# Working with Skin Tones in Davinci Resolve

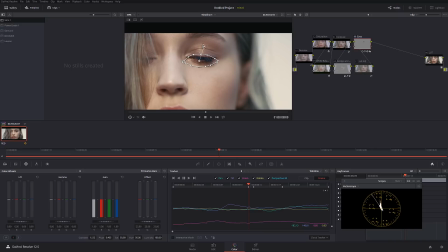[12:17]
And I'm gonna start tracking it down when the mask started sliding, and I'm gonna start making my own keyframes to make sure that the tracker mask is where I want it to be. Okay, like that is good.
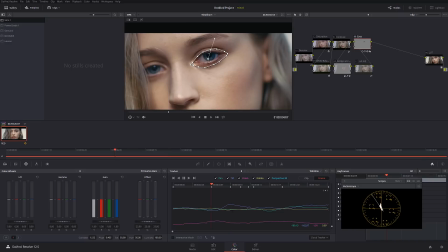[12:32]
And I'm just pretty much going very sloppy just to make sure that it stays in around her eye area. Okay, another mask, just like that.
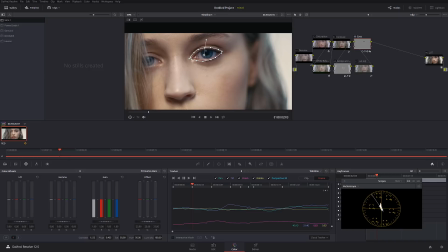[12:44]
Okay, obviously if I would be doing this real work, I would be manually adjusting each of those, but for the tutorial, it's fine like this. Okay, just like that, around her eye.
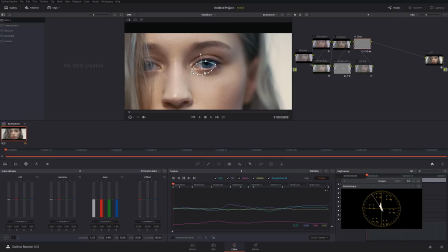[13:01]
Okay, so like that looks semi-decent for our today's lesson. Okay, so let's check it out, the result from this. Okay, as we can see, okay, let me take a good frame where her eye in focus.
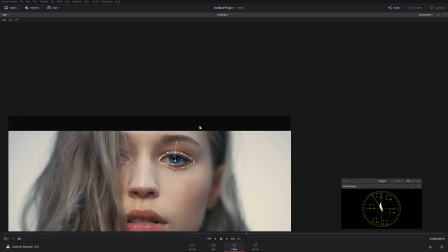[13:20]
All right, so I'm going to select this and I'm going to go on the full screen. So check it out.
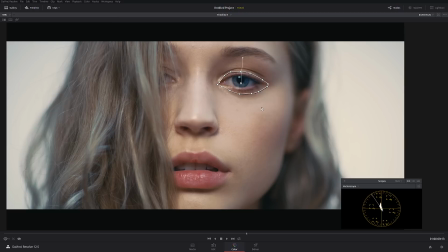[13:29]
Before and after. Just her eye. Look at the big difference that it made.
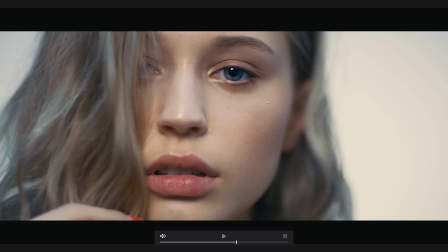[13:37]
Look at this. Very, very big difference. Now we can actually see that our attention goes right in her eyes. Very, very nice.
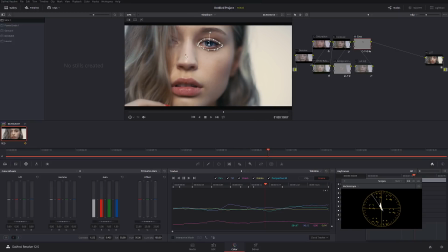[13:48]
Now, for the sake of tutorial, there is no point of for me doing the second eye, but pretty much it's absolutely the same concept.
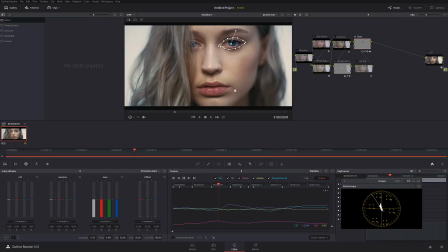[13:56]
You just create another node and you're doing the same effect with another eye.
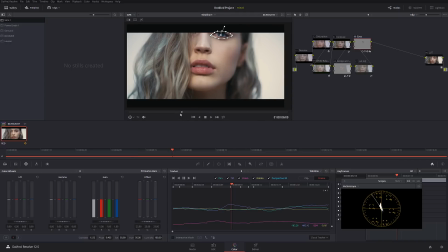[14:02]
Now, let's finally check it out if we need to add anything more to this. So we increase the saturation, that looks pretty good. We adjusted our white balance, which is great.
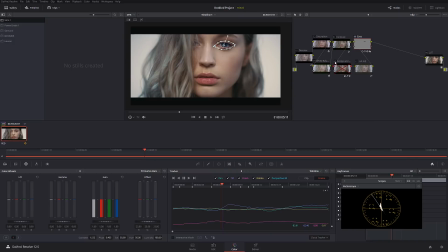[14:17]
We added contrast, again great. We did a little bit of dodge and burn, and as you can see, it's emphasized a lot of her face details, and probably just like a little gravy on top, I'm gonna add final layer,
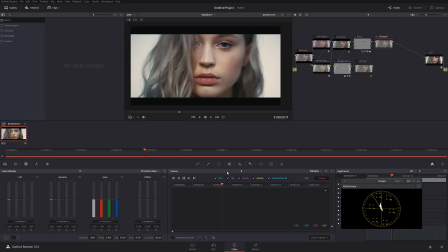[14:31]
and I'm gonna call this sharpen, and I'm just gonna introduce a little bit sharpening to the entire image. Okay, I'm gonna go here and I'm just gonna crank up a little bit of sharpening just like this.
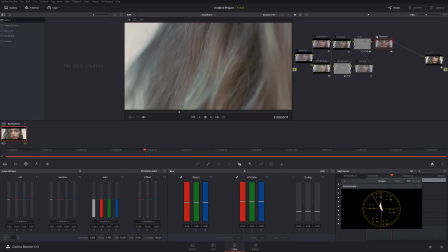[14:47]
Look at the hair details from the sharpening before and after. Let me increase it so you guys can see more on through the YouTube compression. So check it out. Before and after. Before and after.
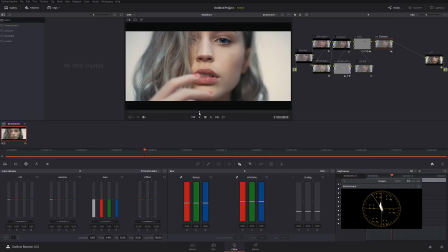[15:03]
Very huge difference. Okay, and let's take a look at our image before and after. Okay, and that was a little skin tone tutorial. Thank you guys so much for watching. Subscribe, and I'll see you soon.